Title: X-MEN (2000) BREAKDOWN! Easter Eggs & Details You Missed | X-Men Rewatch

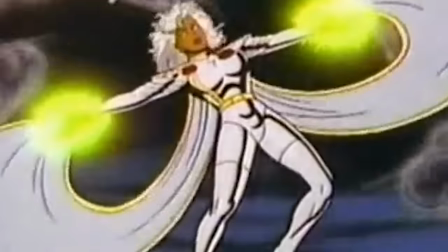[35:05]
She's always the one who's screaming at the sky bellowing speaking in heightened dialogue and she's always just very sincere that's what we love about storm so i think this miscue is important to point out and it's clearly going to be something everyone involved with these movies in the future marvel cinema will learn
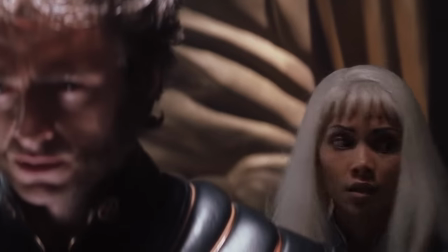[35:19]
from when to make jokes and when to be sincere but wolverine isn't fooled by a fake storm and he stabs her causing her to morph back into mystique
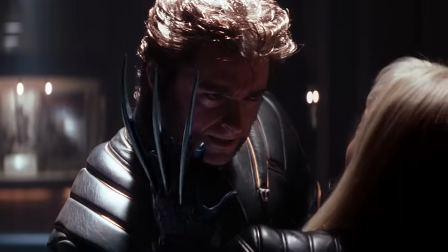[35:26]
i like this moment she's cycling through different features as her ability goes out of control storm's white eyes shift to mystique's yellow eyes storm's hand
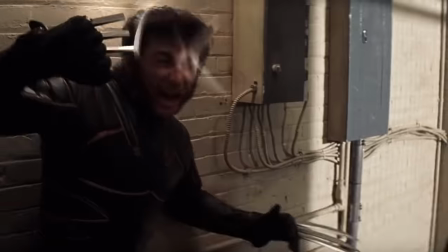[35:33]
turns into wolverine's adamantium claws which retract back into mystique skin and we know that that hurts every time so that must have hurt her skin to do that and then she finally collapses
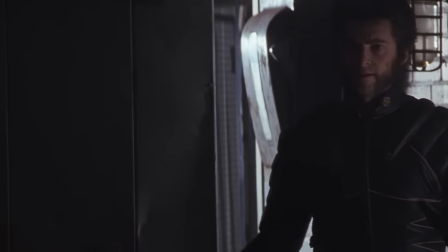[35:41]
now we get the only other exchange to survive from the joss whedon draft hey it's me prove it you're a
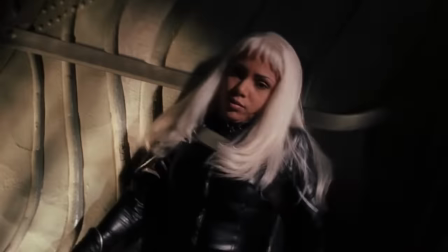[35:49]
dick okay up in the head of statue of liberty magneto pins the team against the metal and when magneto flies and lifts
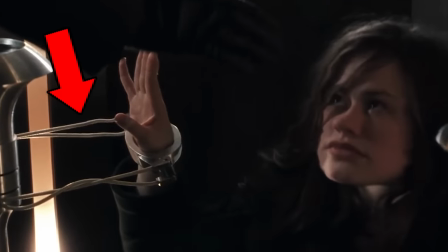[35:57]
rogues handcuffs notice how the vfx artists added these little wave effects so that we can see his powers in action i suppose they just didn't want to look like magneto can
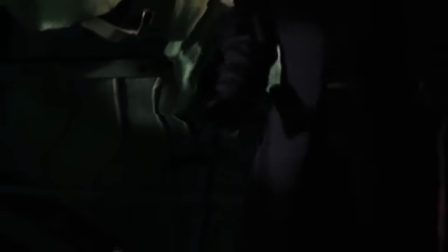[36:04]
just fly like superman can he's just using magnetism to lift himself it's fun to watch the final battle of a marvel movie take place on the statue
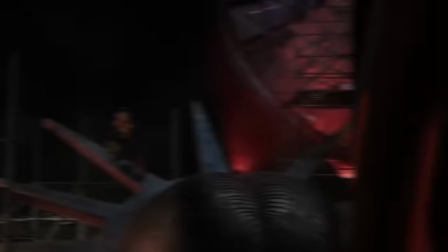[36:10]
of liberty because years later spider-man no way home would do the same thing it's just a fun set piece wolverine frees himself by stabbing his
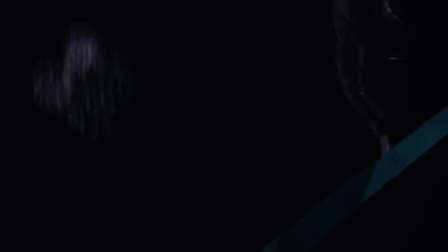[36:16]
own chest with his claws and he fights saber-tooth on the crown and he swings around the spike in a move that marvel would later use for black panther
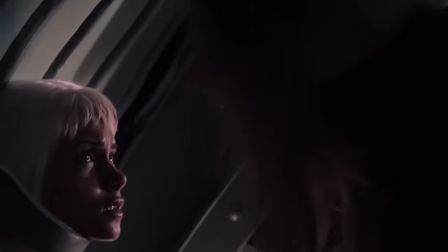[36:22]
wolverine nearly falls but he catches up with saber-tooth before he tries to kill storm and he says hey bob i'll not finish with
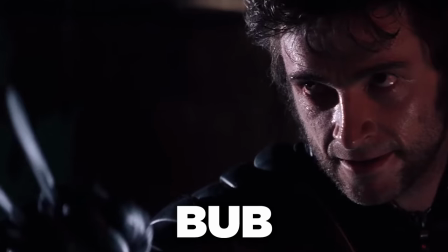[36:28]
you yet bub that's just what wolverine calls people and i love that they gave him this line in this movie
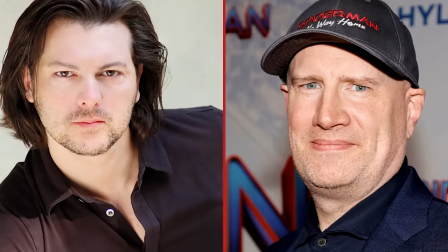[36:33]
because those little details David Hader and Kevin Fahey just knew needed to be part of Wolverine in this movie. Magneto has activated his machine using Rogue and they debate how to stop it.
The rings are moving too fast. Just shoot it.
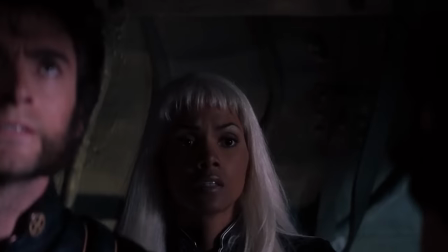[36:43] I'll kill her. Storm, can you get me up there? I can't control it like that. You could fly right over the torch.
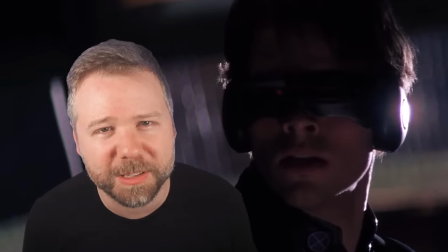[36:48] Then let me go.
I totally appreciate Cyclops' leadership skills in this first film. They kind of got away from that in future films.
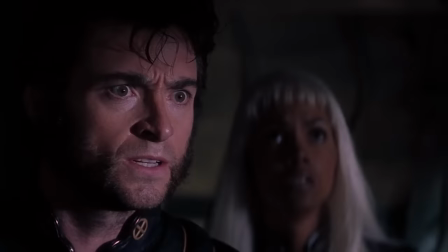[36:54]
But Logan volunteering is also his way of trumping it. Like he's basically saying I'm heavier than you bub which would make him more stabilized in the strong winds.
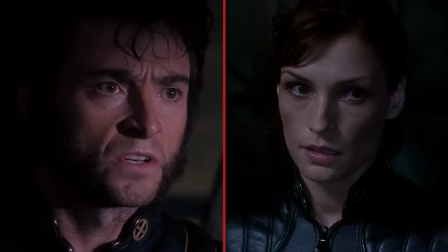[37:01]
I think also Logan wants Jean's telekinetic grip on his ass, not Scott's.
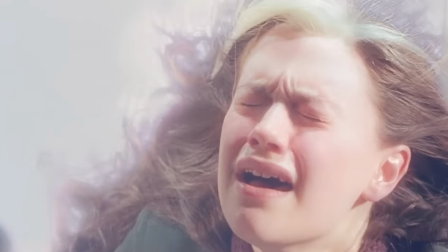[37:05]
Despite this, Wolverine nearly wipes out, giving Rogue her signature silver streak in her hair, which if you think about it, is Rogue's way of keeping a piece of Magneto inside of her.
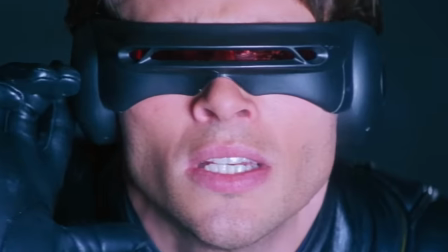[37:14]
And Scott still takes command of the situation and takes his clear shot at Magneto when he gets one.
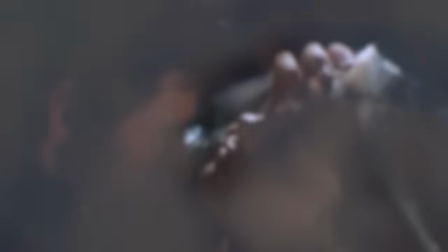[37:19]
Wolverine's most heroic act, then, is not just clawing through everything, it's lending more of his regenerative powers to revive Rogue.
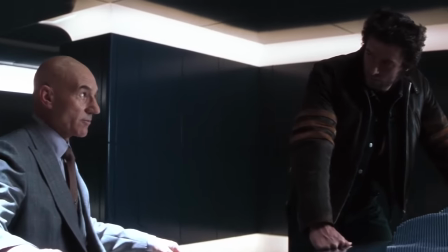[37:25]
So in the epilogue of the movie, Charles tells Logan about an abandoned military compound at Akali Lake in the Canadian Rockies.
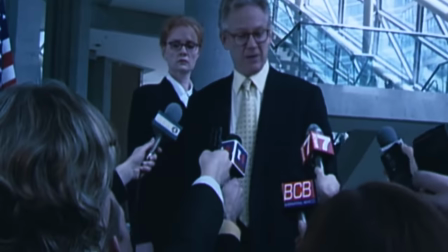[37:30]
So Logan steals the motorcycle again and heads off to investigate. Mystique takes over Senator Kelly's identity and publicly backs down for the Mutant Registration Act.
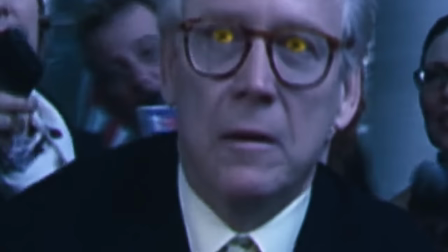[37:38]
Hilariously, they pause the broadcast and Mystique's yellow eyes are revealed in the pause screen.
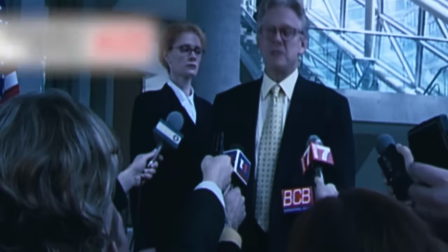[37:42]
So I guess just like this, a brooder in any footage of Mystique would reveal her real identity, but also notice that he's wearing a yellow and blue tie, which is an inverse of the one Mystique wore as his aide,
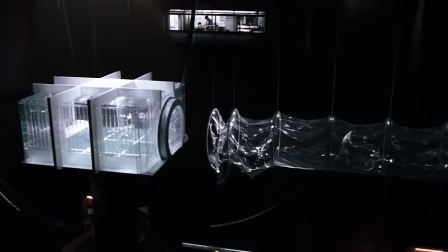[37:51]
Henry. We end with Magneto in his metal-free prison made out of glass and plastic in this old man chess match with Charles. The two actually the films that come after.
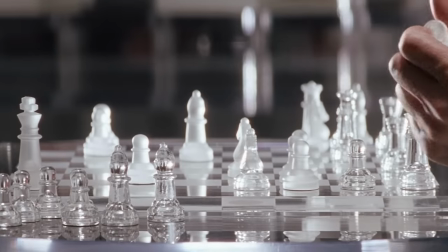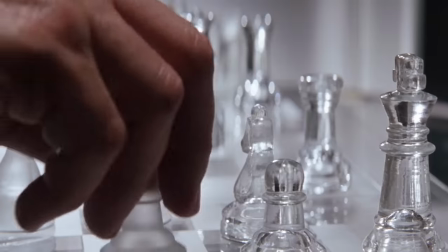X-Men Apocalypse will end by referencing this same exchange.
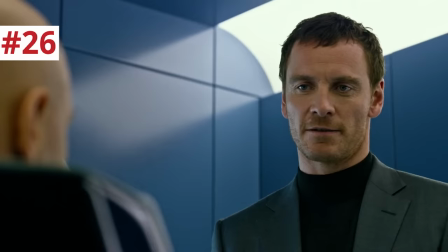[38:15] Doesn't it ever wake you up in the middle of the night, the feeling that one day they'll come for you and your children?
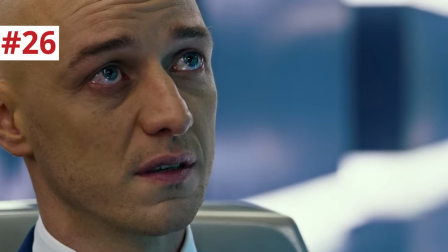[38:22] I feel a great swell of pity for the poor soul that comes to my school looking for trouble.
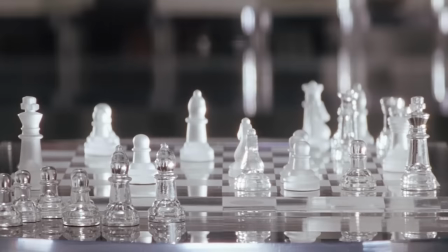[38:27]
Now, years later, U.S. Grandmaster Robert Hess actually analyzed Charles and Eric's specific moves in the endgame of this chess match for the FiveThirtyEight website.
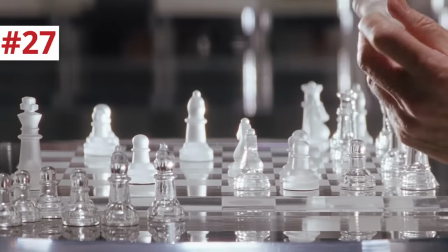[38:34]
And the strategies and tactics they're using in their moves actually reflect their ideologies. So Charles is represented as the character with black pieces.
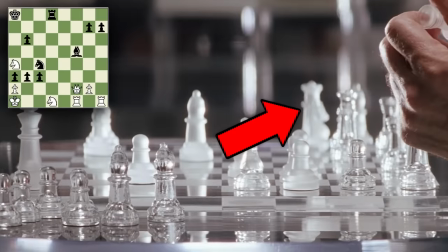[38:41]
Eric is represented as a character with white pieces. And notice how Charles is down a queen in several other pieces, but he wins by being hyper-aggressive.
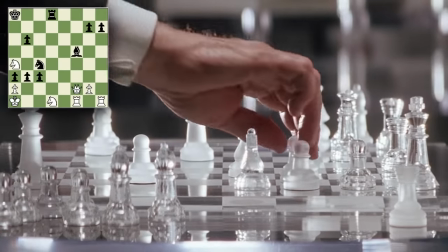[38:48]
He forces a checkmate in just four moves and he relies mostly on his pawns.
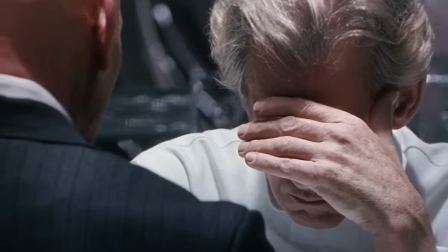[38:52]
This reflects the way, especially in future films, Charles is more willing than Eric to sacrifice the mutants on his side.
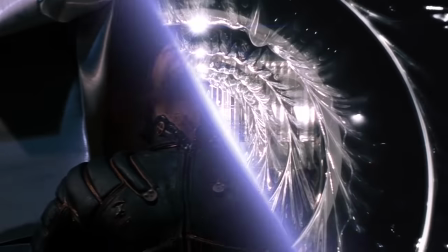[38:58]
And he does it in a way that's not always so noble. Sacrifice will be a key theme in this franchise.
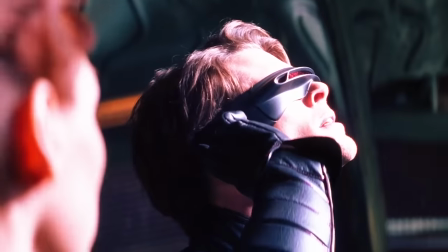[39:02]
And notice how early in this movie, Cyclops was totally willing to risk sacrificing Rogue and Logan to take out Magneto.